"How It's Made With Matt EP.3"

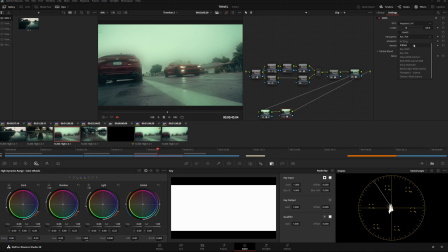But the cool part about this is, look, it works with all these other gametes too. It works with HDR, it works with Alexa wide, red wide, Sony S Gamut 3, all this stuff. DaVinci wide gamut, perfect, right? There you go. This is a very simple node tree. You can copy it if you want, but like I said, it's the order you do things in.
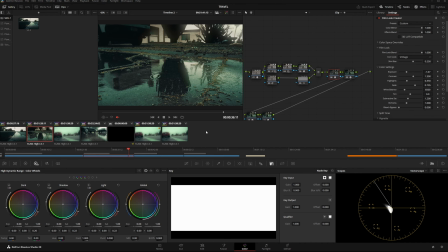If I were to simply just put it really easy for you guys before I go ahead and close off the video, I would do my transforms first.
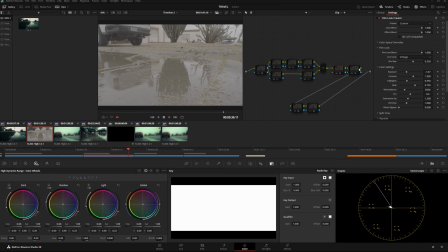Okay, make sure everything's all set and done. So we get this, all these transforms put in, we work with our image. I'm not going to tell you guys that using LUTs is bad. Using LUTs is not that bad because like I said before, cameras collect everything, and shaping the image out is a whole process,
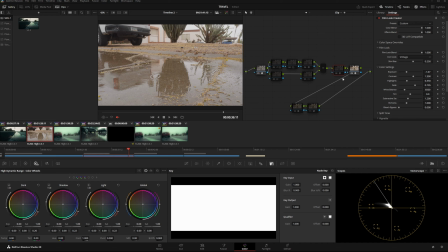because back in the day, film used to put the character in before you would start shooting, and now we have to put the character in after we're done shooting. So stuff like this just makes things so much easier with shaping the image out.
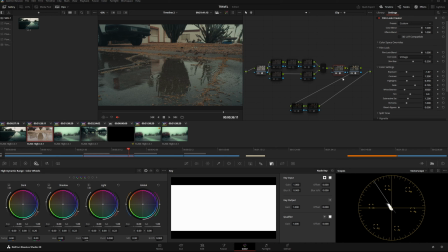So choosing your core look on some sort of LUT, or making your own type of core look that you prefer using on your downtime, because you can make LUTs in DaVinci if you want, really helps you out. And then your split toning and your film look are going to do most of the heavy lifting, but as you can see,
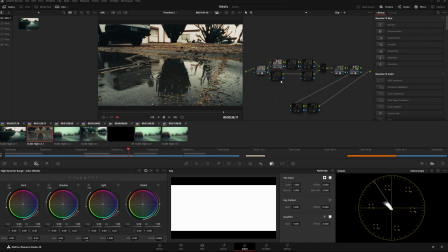there is no real pop unless you go back and you add the level of contrast you want. And now your image starts to shape out a lot, right?
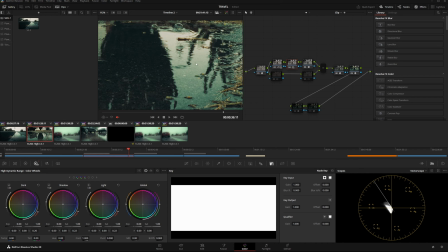And in this image in particular, I use this node right here to really tame those highlights, because I was like, dang, those are really strong.
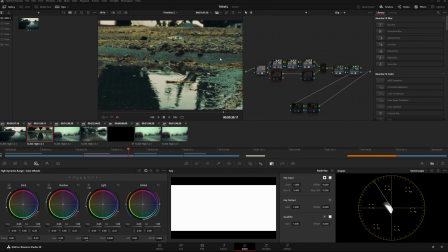So I brought them back, right? Then if we add our density, look at that. The leaves are changing to more of a brown, because technically between red and yellow,
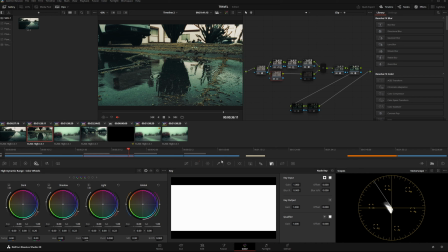you got the orange hues, and deep inside the orange hues on the deeper part of this vector scope right here,
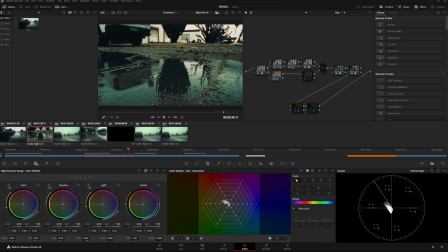or sorry, not the vector scope, but this snowflake, the browns are going to hover really close to the very center. They're very desaturated orange yellows, and in order to get those truly, you have to add density to it. Density has a different type of how do I put it? It's with luminance.
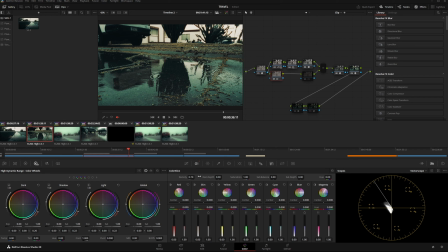It works with saturation and luminance, not hue. So you're manipulating both the saturation and the luminance.
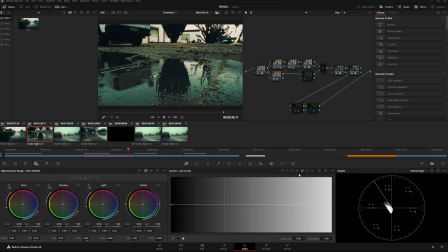And the color slice tool in DaVinci is perfect for that, because we used to have to like go back into all these other curves back here to really extract that density.
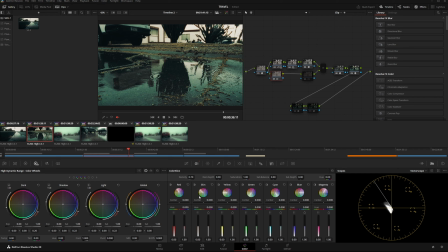But now this is just here, and you can just crank one value and boom, you have it. And then we have our masks. For this one, I use the mask. See? Adjust where I really want my audience to look. Bright regions are usually where people want to stare at first, so I just kill these off back here, and then the reflection down here becomes not more interesting, but leads the viewer's eye to it more.
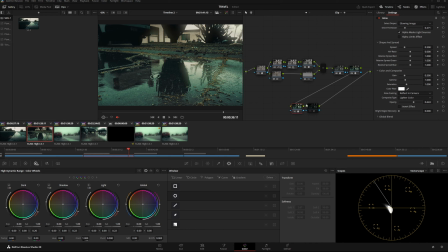And then we have our glow, and on our output we have our,
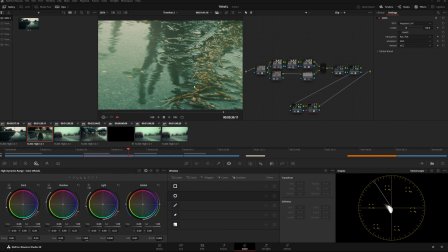now on this one it doesn't really affect it too much, because see, the colors aren't shifting a lot because there's not a lot of differentiation,
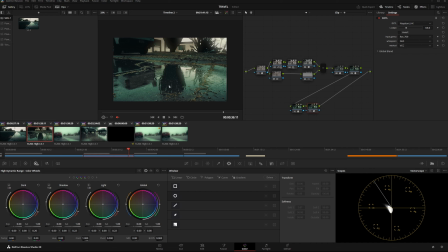but I just plug it in anyways. And there you have it. Don't overcomplicate this. You don't want to spend too much time doing this, because how it sounds and how it looks is really important. So get this out of the way as fast as possible, and then move on to the other stuff, because there's no immersion unless you have your sound down here.
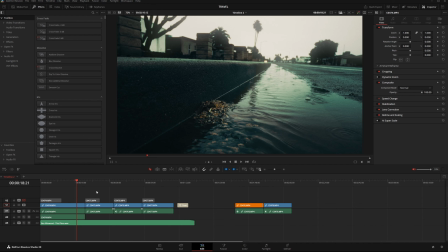And that's going to be something I'm going to jump into in the future, because I personally don't feel like I'm a professional with sound, although I'm really good at using it, because there's obviously people that are more experienced than me that I'm still learning from on YouTube that know how to do it better than me. But once I'm able to relay that information over to you guys, then I will most definitely do that in the future. That all being said, everybody, if there's anything that you saw that I didn't go into detail on,
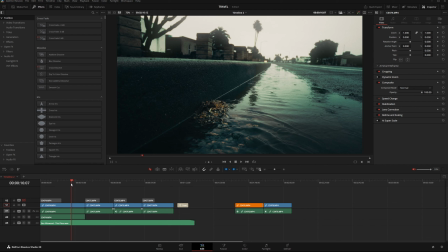or if there's anything you want to learn specifically from me, just reach out to me on my Instagram. I'll leave a comment in the comments, or just reach out to me on Instagram, ask me some questions related to the YouTube video. I'll be more than willing to assist you with anything that you want to know. And with that all being said, everybody, thank you for watching.
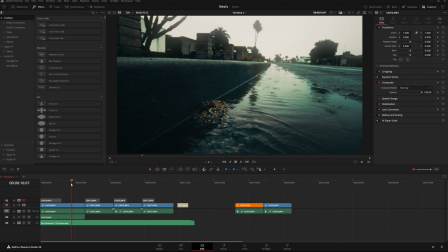You guys are all cool. I hope you learned something. And until next time that I find something that you guys might want to know, you guys have a wonderful rest of your day.